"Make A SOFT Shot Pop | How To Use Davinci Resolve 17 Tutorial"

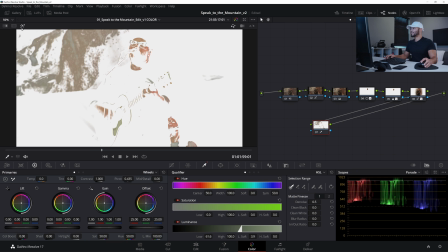Then click off the highlight button, go to the primaries bars,
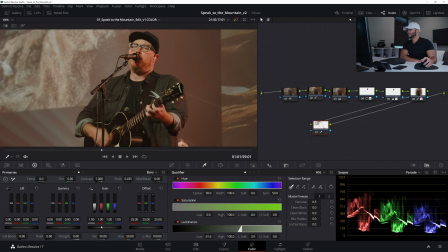and I'll raise the gain just a little. For a little extra pop. See that? Deactivate, activate. It's almost like there's a light there hitting a highlight on them that wasn't even there to begin with.
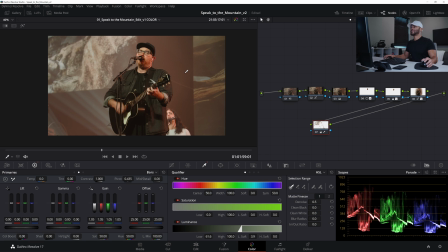Super sick. That's one of my favorite tactics. You guys have seen me use that one before for sure. So now if I do the whole thing before and after, now we are really, really popping. If I take away this last one, if I just take away these last four actually,
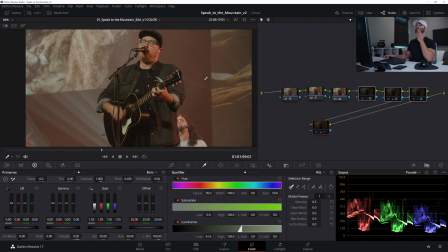you can see that we were looking at a much flatter, much less dynamic image. And now with just those four nodes, we've taken this whole image to a whole new spot.
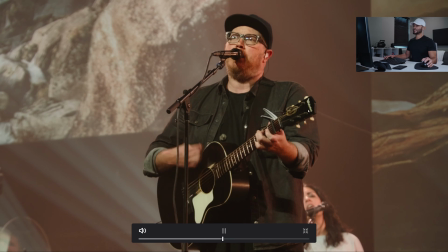Love that. That looks awesome.
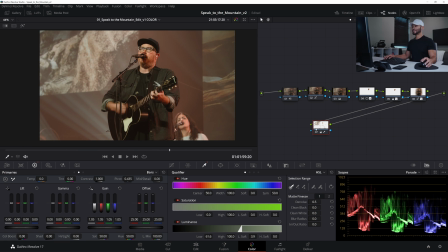And then one last thing I'll do, Alt S, is add a little glow in here just to give it a little bit more magic. So if I go to the glow, the open effects glow, pull this onto this last node. I'll come down to the composite type and come down to soft light.
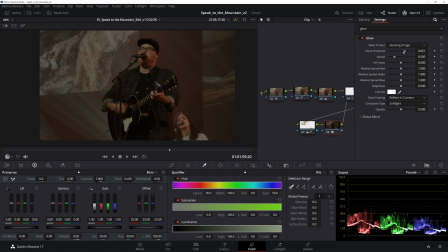Go up to the shine threshold. I'll move this all the way down to zero.
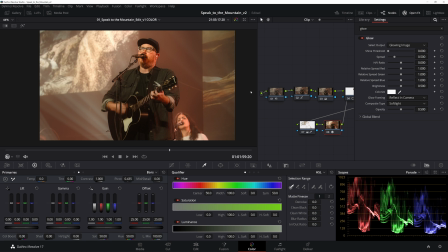And then in the opacity, because it's a little overkill right now, in the opacity, I'll kind of bring this all the way down and then I'll start working it up to see kind of where it feels natural. Boom, that looks good. It's not that much, but look at the difference it makes.
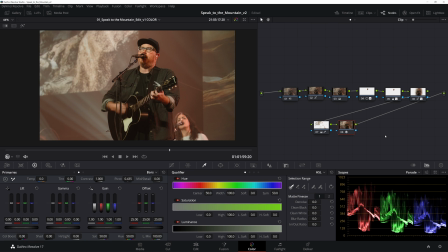If I deactivate and activate, deactivate, activate, it really smoothens out the image, adds just that little bit more finesse that you just didn't have otherwise.
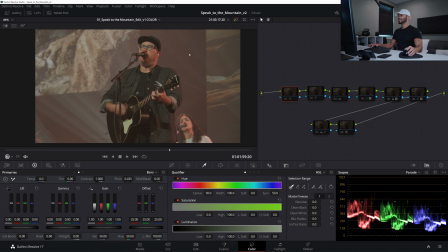So if I deactivate all of these nodes and kind of go one by one, we have the noise reduction, then a little bit of contrast. Then we added our we minus the midtone details to get a little bit more softness.
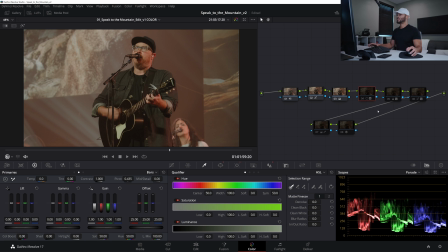Oddly enough, even though we're trying to sharpen this, and then we did our first sharpen layer of the face, second, which really made a huge difference on that second sharpen layer with the extra contrast and extra midtone details.
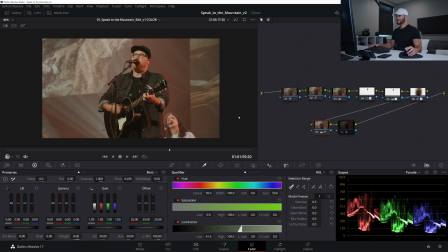Then a little bit more pop just on him. Then we did our highlights, which really made things pop, and then our glow. And that right there is how you take a soft shot and make it pop. So I hope you guys liked this video. If you did, make sure to click the like button. I mean, I'm telling you, it'll make you feel different. And if you didn't like the video, make sure to click the like button anyway. It'll really help me out. And of course, if you have any comments, questions, or concerns, leave them in the comment section down below. I try to always reply. Definitely make sure to subscribe if you like videos on DaVinci Resolve and videography overall. And as always, I'm Marcel, and this has been The Modern Filmmaker. I'll see y'all next time.
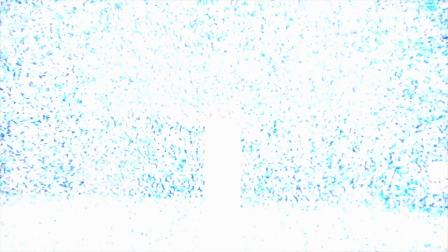Peace.